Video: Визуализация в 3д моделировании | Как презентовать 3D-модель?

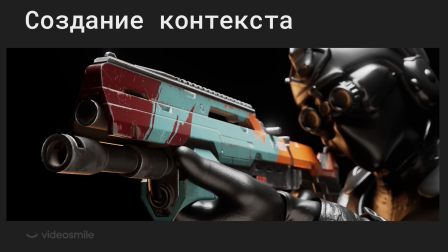И, соответственно, можно также ее вложить в руку какому-нибудь персонажу. Теперь теоретическая часть у нас заканчивается. И давайте посмотрим, как это можно реализовать.
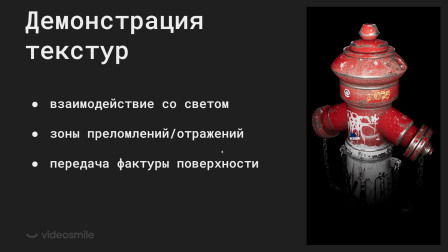Начнем с рассмотрения работы со светом.
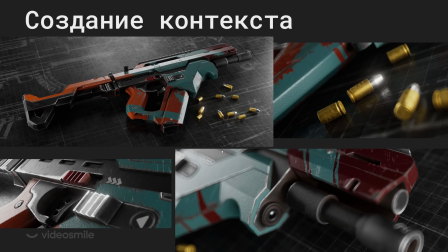И второе – это создание контекста, создание окружения для какой-либо модели.
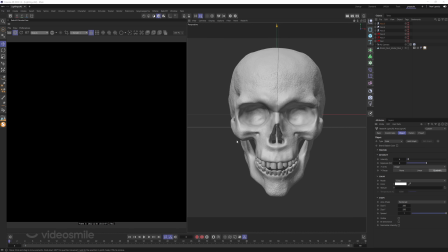Перед тем, как начать разбирать сцены, скажу пару важных вещей. Во-первых, композиция кадра. Если у вас есть какой-то объект, например, в данном случае череп, в синеме, к слову, есть вкладка Composition,
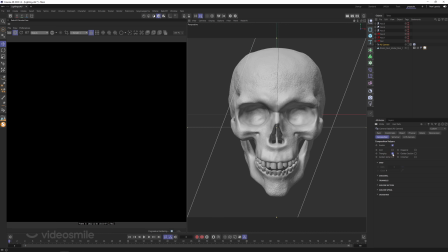И здесь можно настраивать всякие маркеры и гайды для выстраивания композиции. Но даже если у вас нет, пару простых советов. Форма объекта должна считываться.
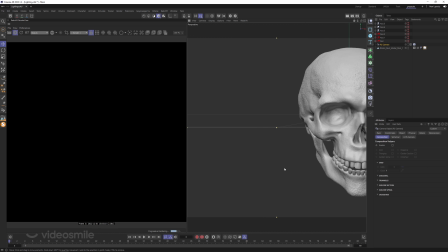Объект не должен зарезаться, если это не оправдано сюжетом.
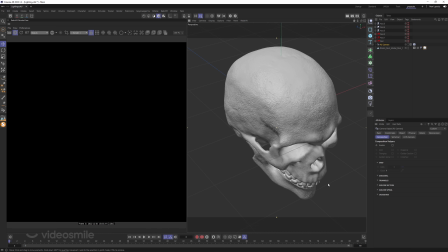Ракурс должен показывать те объекты, те элементы, которые вы хотите продемонстрировать.
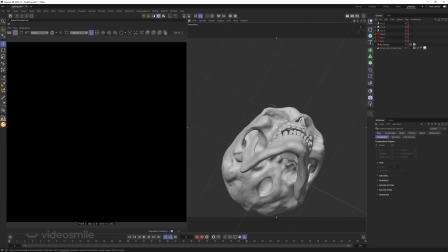В данном случае не видно зубов, почти ничего не видно. То же самое при каком-то таком ракурсе Не особо понятно,
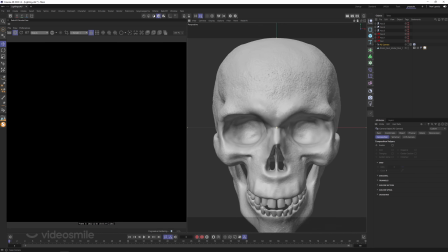что это череп Поэтому обязательно выставляйте камеру Таким образом,
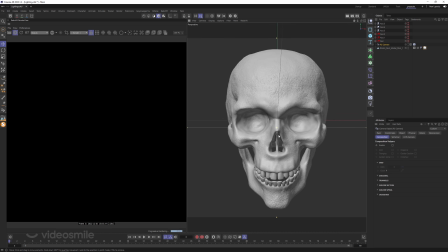чтобы объект считывался Считывалась его форма и прочее Вместо прочего важные объекты То есть если вы хотите показать, как вы заскульптили, например, череп Надо его показывать с разных сторон Или, например,
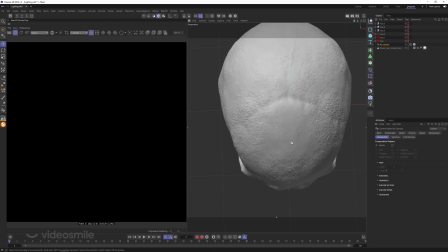какой-нибудь диагональный вид Но точно не надо показывать вид сверху, какой-нибудь вот такой, где еще обрезается, и вы можете сейчас посмеяться,
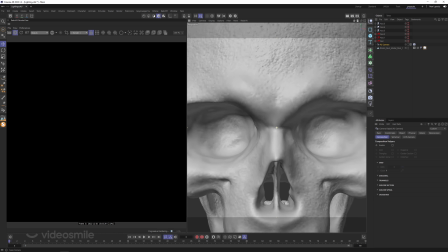что да, все понятно и все ясно, ничего не ясно, ничего не понятно.
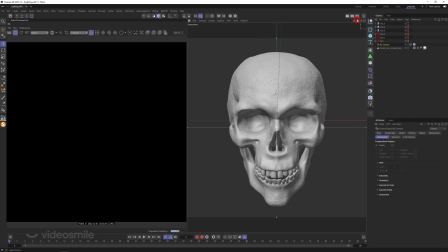Вижу десятки рендеров у людей, которым все ясно, все понятно, и они допускают как раз все ошибки. И срезается объект, и неправильный ракурс, и прочее. Как понять, что неправильный ракурс, приведу очень простой пример.
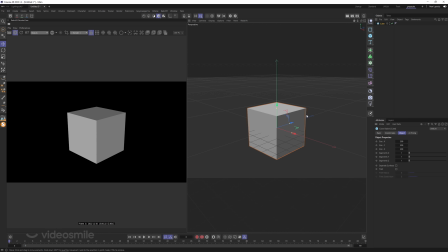Возьмем кубик, и при виде сбоку мы видим толщину, длину,
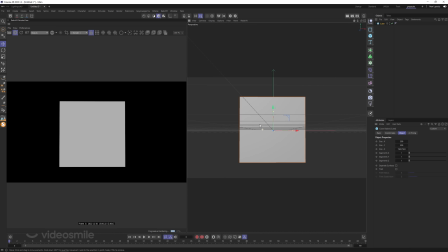но если мы выберем ракурс вот такой, мы теряем свойство длины.
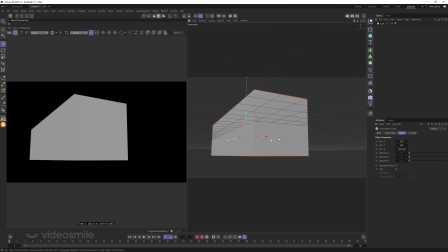То есть буквально чуть-чуть довернуть, и у нас уже понятно, что здесь происходит.
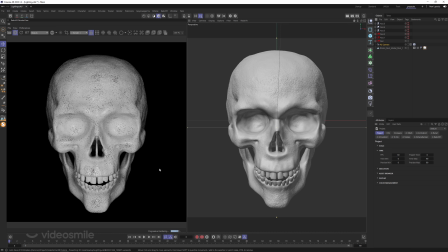Поэтому обращаем на это внимание. Следующая типичная ошибка – это какой-нибудь свет поставить, чтобы полностью высветить все. Возможно, это даже фронтально получится. Теней нет, скулы вот не подчеркнуты, глазницы тоже не имеют глубины.
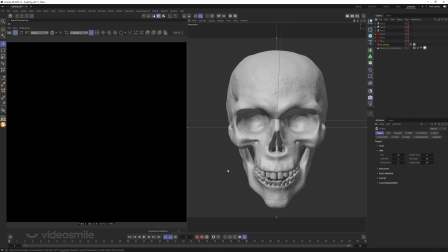Плохо. То есть свет не работает с моделью.
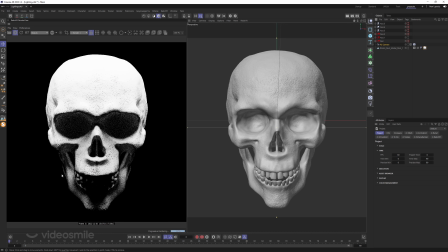Или загрузят источник света, который дает тени вот все хорошо, но он слишком яркий, то есть убивает детальность. Конечно, здесь уже лучше.